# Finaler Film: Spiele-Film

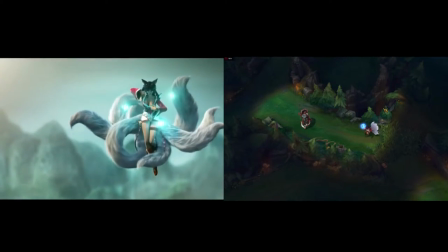8:28 Fast besser als im Film Auch der Tod, der im Kurzfilm serial dargestellt wird,
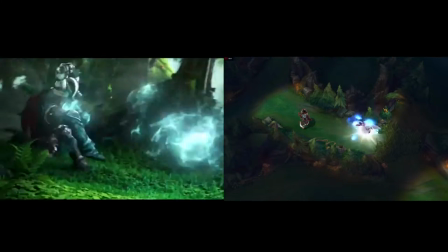8:34 verliert im Spiel an Dramatik und ist eher eine Selbstverständlichkeit.
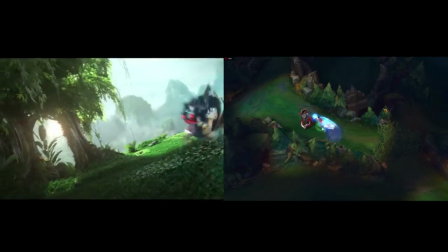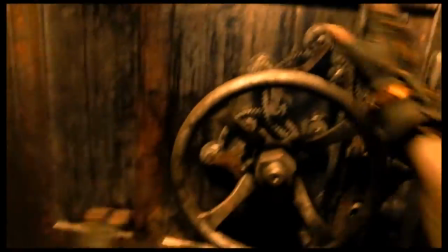8:46 Ein anderer Blickwinkel auf das Spiel zeigt sich auch, wenn man die Animationsstile der 50 verschiedenen Kurzfilme betrachtet.
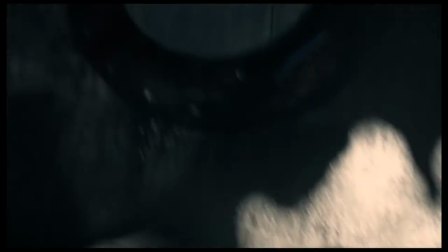8:54 Einmal schlupft man als Zuschauer in die Rolle eines Banditen, der in der Unterwelt vor einem genetisch veränderten Wesen flieht.
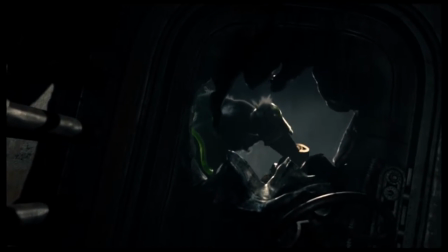9:01 Man erlebt das Ganze aus der ersten Perspektive, ähnlich der Darstellung eines First-Person-Shooters.
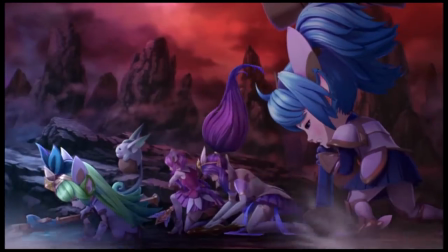9:07 Jedoch gibt es auch Kurzfilme, die sich einer ganz anderen Animationsart bedienen.
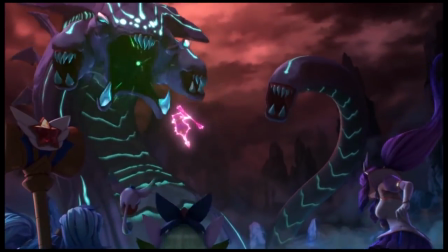9:13 Ein gutes Beispiel ist der Kurzfilm zu der Skin-Reihe Star Guardian.
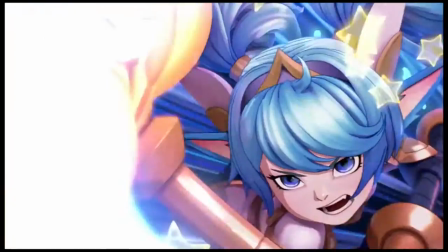9:17 Gezeigt werden die Star Guardians, eine Gruppe, die es sich zur Aufgabe gemacht hat, die Dunkelheit im Universum zu bekämpfen.
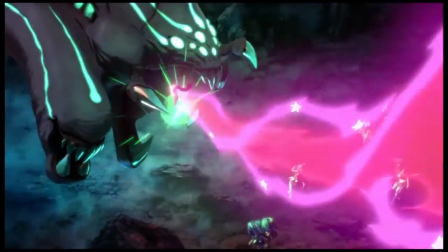9:25 Alles in allem ist diese Skin-Reihe mädchenhaft gemacht, mit sternchenverzierten Kostümen, magischen Waffen und Elfenbegleitern.
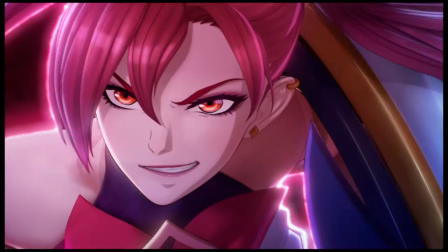9:33 Man denkt bei diesem Film eher an einen japanischen Animationsfilm als an das Spiel, wie es wirklich ist.
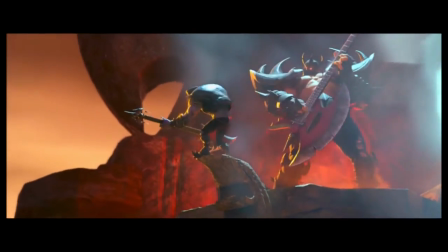9:40 Auch für Fans unterschiedlicher Musikstile ist in den vielen Clips etwas zu finden.
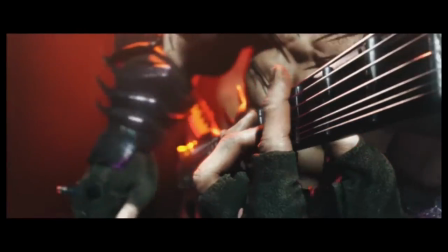9:46 Der Kurzfilm The Mortal Reminder ist sogar ein Musikvideo der Band Pentakill.
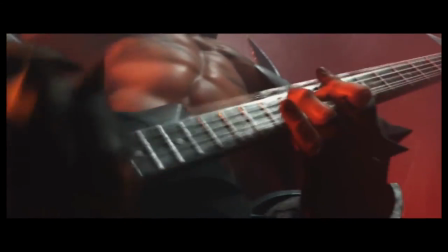9:52 Diese Band besteht aus sechs Champions. Für jeden dieser Charaktere gibt es natürlich den passenden Skin für das Spiel im Shop zu kaufen.
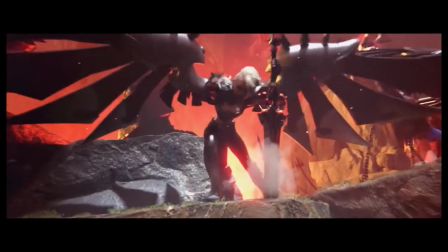10:00 Diese unterschiedlichen Arten der Kurzfilme haben viele verschiedene Zielgruppen und somit eine große Reichweite.
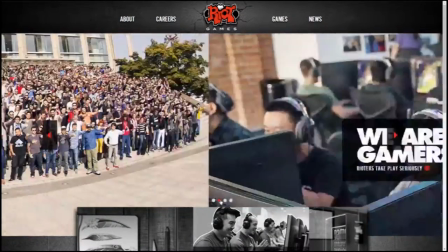10:10 An Rides Firmenphilosophie lässt sich ein hoher ideologischer Standard gegenüber der Spielerbasis ablesen.
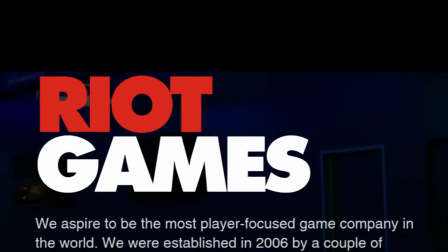10:16 So steht auf der Rides Homepage, wir streben danach die spielerfokussierteste Spielefirma der Welt zu werden.
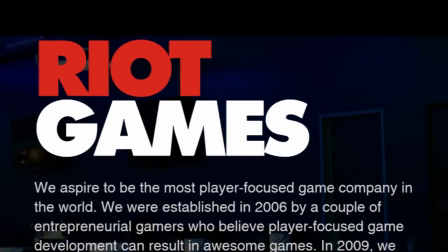10:22 Unsere Firma wurde von unternehmerischen Gamern gegründet, die glauben, dass aus spielerfokussierter Spielerentwicklung tolle Spiele entstehen.
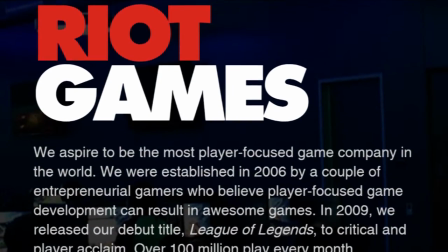10:30 2009 debütierten wir mit dem Titel League of Legends, welches von Kritikern und Spielern würdigung erfuhr.
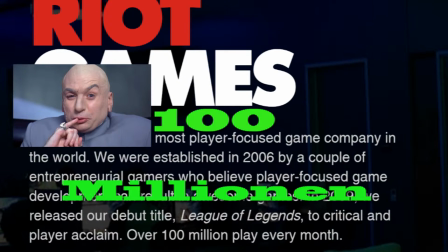10:36 Über 100 Millionen spielen jeden Monat.
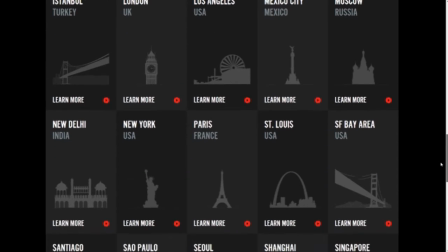10:38 Aus diesem Grund ist Riot auf dem ganzen Globus vertreten und besitzt einen Standpunkt in jeder logistisch wichtigen Stadt,
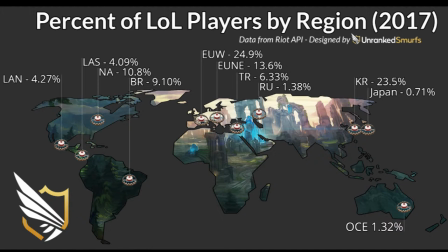10:45 um Ansprüchen der weltweiten Community zu genügen.
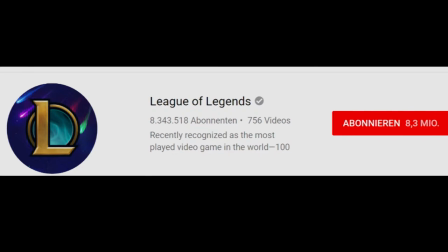10:48 Ein Auftritt in den sozialen Netzwerken wie Facebook, YouTube und Twitter darf natürlich auch nicht fehlen, da diese die perfekte Plattform bilden,
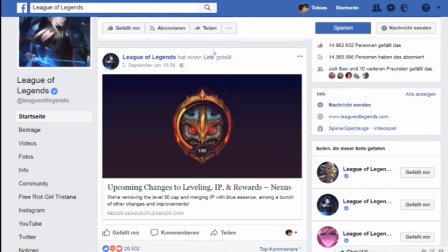10:57 um spielbezogene Inhalte wie Videos, Patch-Updates oder Ankündigungen von Events einfach zu verbreiten.
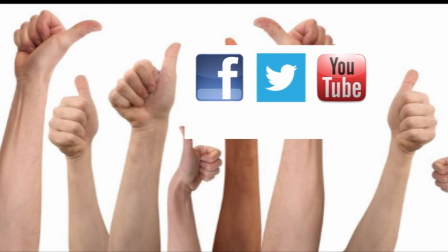11:04 Weitere Vorteile des sozialen Netzwerkes sind unter anderem das Feedback,
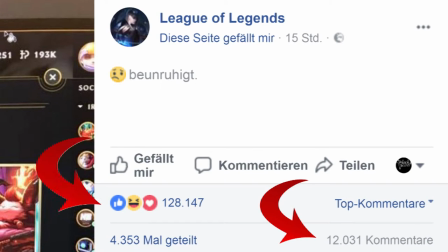11:08 das Riot von Spielern in Form von Kommentaren und Likes erhält, aber auch die Vernetzung der User untereinander.
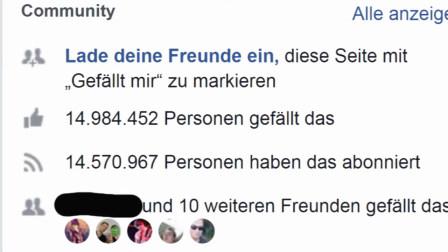11:14 Durch die Sichtbarkeit eines Likes auf der Startseite klicken nicht nur bereits aktiv LOL interessierte Personen auf den Link, sondern auch User, die kein League of Legends spielen.
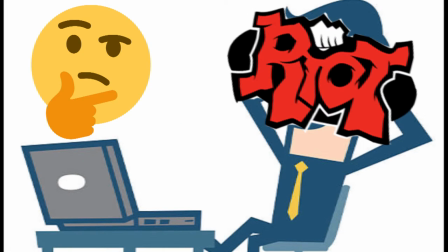11:23 So kann eine passive Anwerbung vermutet werden, die ebenfalls zum Wachstum der aktiven Spielerbasis beiträgt.
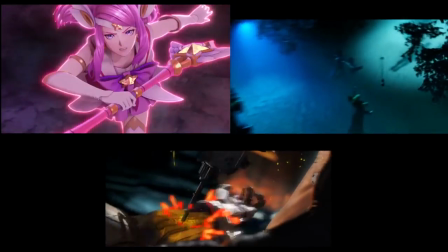11:29 Man hat gesehen, dass alle Kurzfilme sehr vielseitig sind und eine breit gefächerte Community ansprechen.
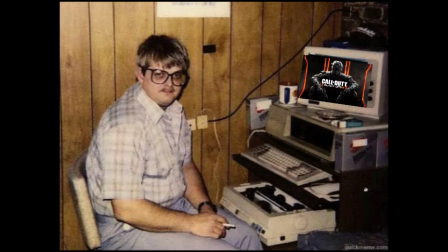11:36 Vom typischen Gamer Girl bis hin zum heimlichen Call of Duty Zocker kommt jeder auf seine Kosten.
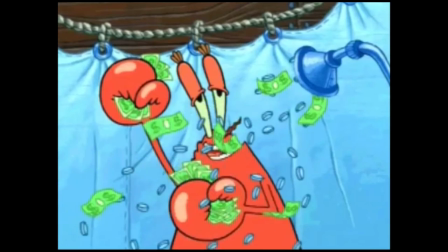11:42 Apropos Kosten.
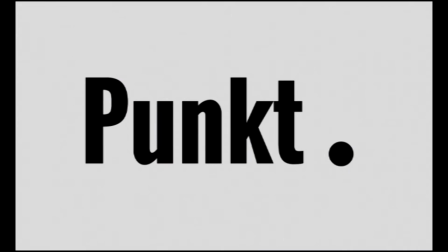11:43 Schaut man sich alles im Schnelldurchlaufen noch einmal an, fällt ganz klar ein Punkt auf, der sich wie ein roter Faden durch jeden unserer analysierten Gründe zieht.
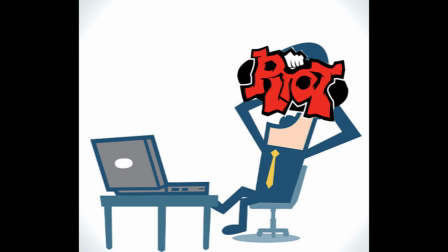11:52 Das Marketing steht ganz klar im Vordergrund.
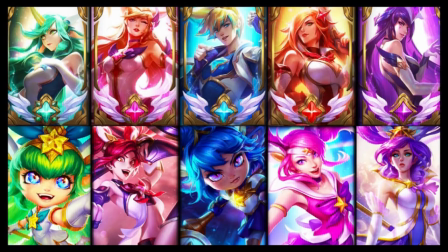11:55 Egal ob neue Champions vorgestellt werden, eine neue Skin-Reihe erscheint oder einige Spielinhalte verbessert werden.
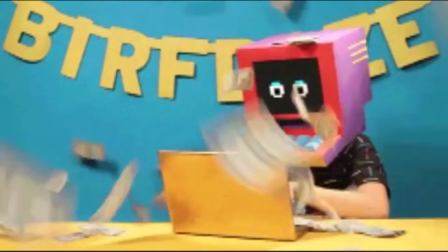12:02 Es kann, darf und soll Geld ausgegeben werden. Denn League of Legends soll ja weiterhin Free-to-Play bleiben.